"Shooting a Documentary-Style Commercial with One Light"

In this video, I'm going to show you how I was able to shoot a docu-style commercial using only one light or none at all.
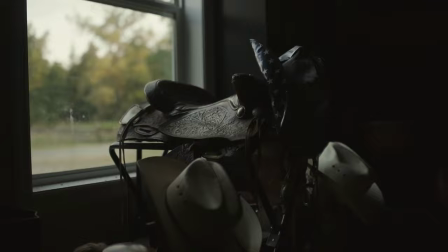0:06 I want my kids to learn how to be self-sufficient and live on a farm, but also appreciate your home.
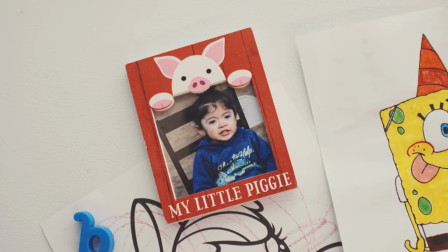0:14 Even if it's small, I want my kids to recognize like they don't need to have this large, glorious house.
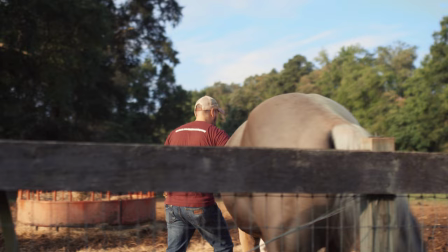0:20 Like, they can have a small house and it's okay. I think it's also too important that they understand the responsibility of having
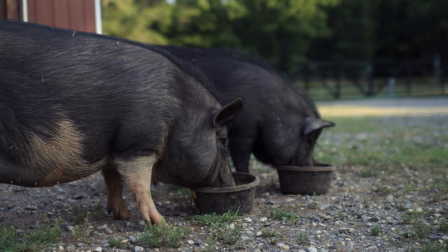0:27 animals and having to take care of them and make sure they eat and have water.
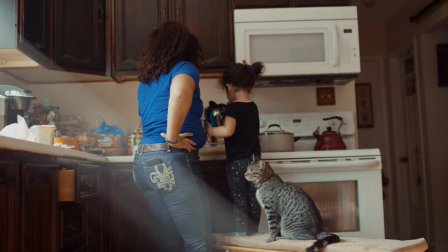0:31 And just like how I was when I was in 4-H,
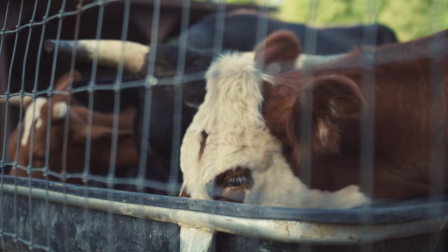0:35 and it was a program I was growing up, but I was responsible for my own horses and responsible for cleaning them, grooming them,
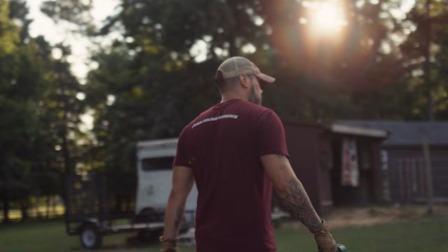0:44 you know, making sure all of my equipment to show was right and ready to go before the horse show and for the fair.
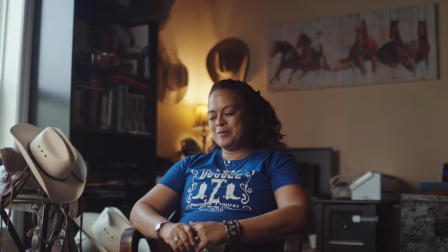0:50 And that kept me off the streets. That kept me off away from having friends that like wanted to go do something else.
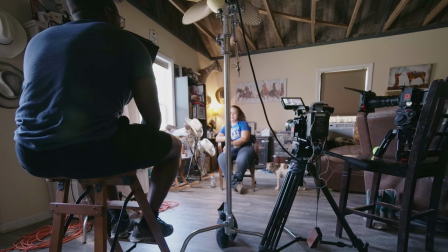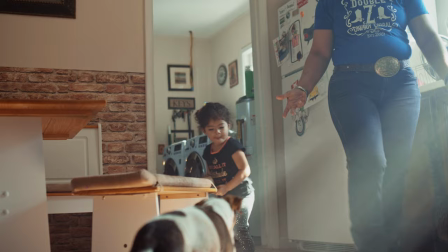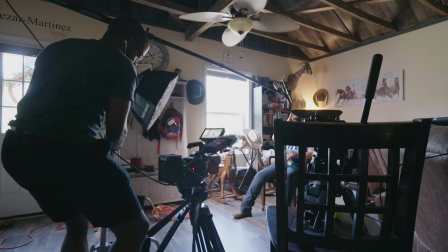Today, I'm breaking down this project I did up in Maryland. This was actually for a small family that owns a small ranch.
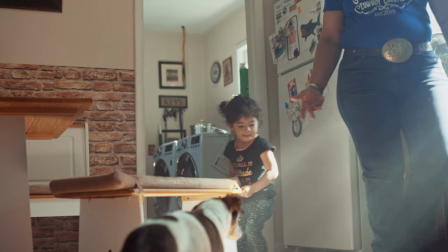1:35 They do a lot of little rides and experiences for little kids. Let's start from the beginning here.
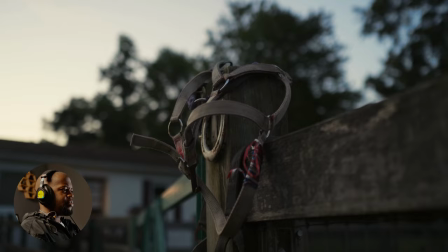1:41 The type of look I was going for, all natural lighting as much as I can.
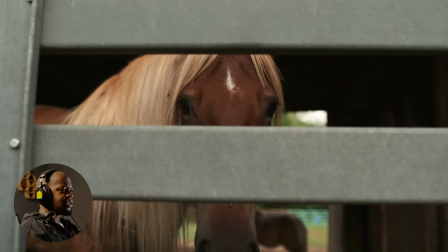1:45 And the main shots that we're gonna talk about are right here. And we're gonna talk about the scene in the kitchen right here.
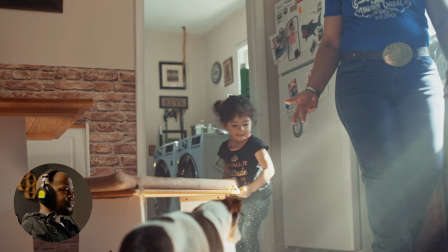1:53 You can see we have some light rays coming through. So that's one scene that we're gonna focus on for this breakdown.
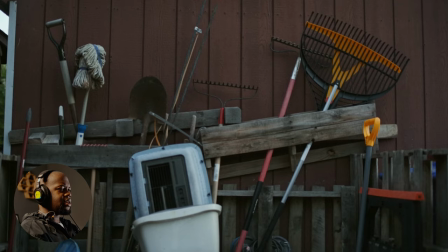2:02 And then the other scene is gonna be the end here, or the interview.
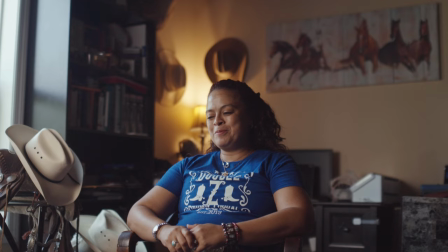2:07 So the end here with this interview, we're gonna break down how we did the lighting setup for this,
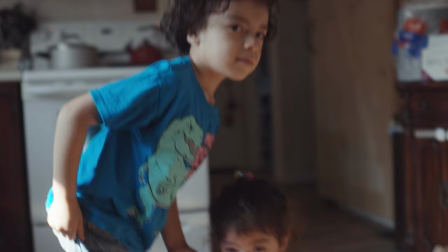2:13 because I really love the way I was able to get this done. And then we're just gonna discuss, you know, how I achieved this look right here.
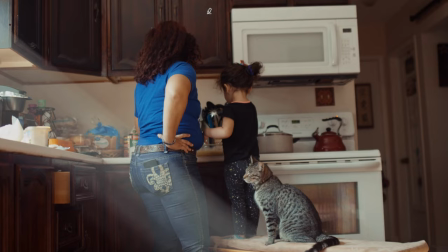2:23 So let's talk about it right here. As you can see, we're obviously in this nice rustic kitchen.
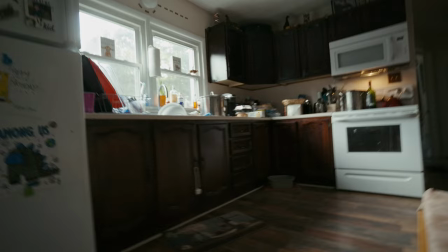2:28 They had a lot of hardwood, like dark wood cabinetry and hardwood floors.
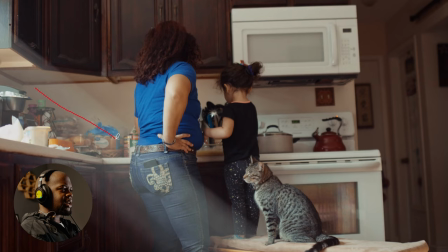2:34 And so the light that's blasting in here, the light that's coming in through this window was not getting reflected and bounced and recreating a overall brightness and ambience that I didn't really want.
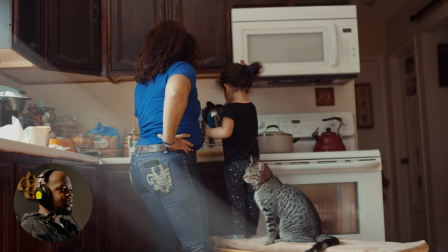2:50 So the cabinetry and the furniture was absorbing a lot of light, which is really what I wanted, which makes this look good, so I can shape the light. I wasn't doing too much shaping of the light, honestly. I just planned the timing. I used one of my favorite apps called Sun Surveyor,
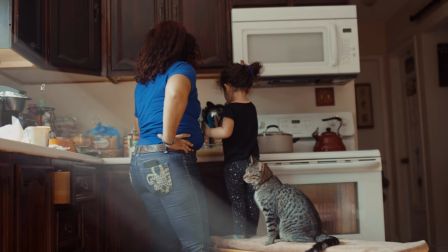3:06 and I timed this to perfectly happen in the morning because I knew sun was shining straight through this window early in the morning. So I had the family get up so I can film at this time while she's making breakfast for the family. And so we were able to get the shot, and I brought out my little haze machine so we can get the haze that you see here.
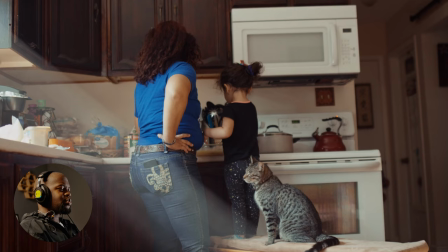3:25 Right, so this haze right here is from my haze machine. Given the fact that I timed this perfectly to have the sun be coming through the window, that's how I was able to get the sun ray. And then the furniture is absorbing most of the light,
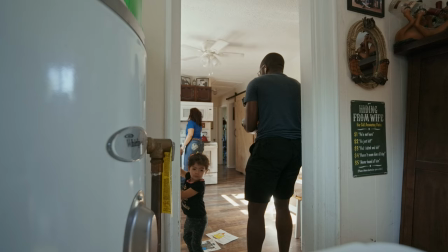3:42 but then on this side right here, over this side, there's a big white wall that's bouncing the light back this way.
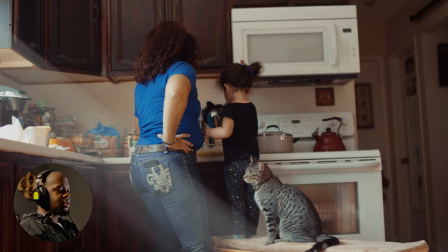3:49 So it, you know, these guys wouldn't be too like harsh of a shadow, you know. And since the sun is super low on the horizon because it's early in the morning, I'm not gonna get super harsh shadows. So you can see how the light's falling off nice and smoothly right here to the shadow side.
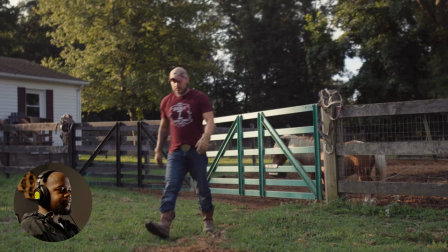4:06 That is how we were able to get that shot.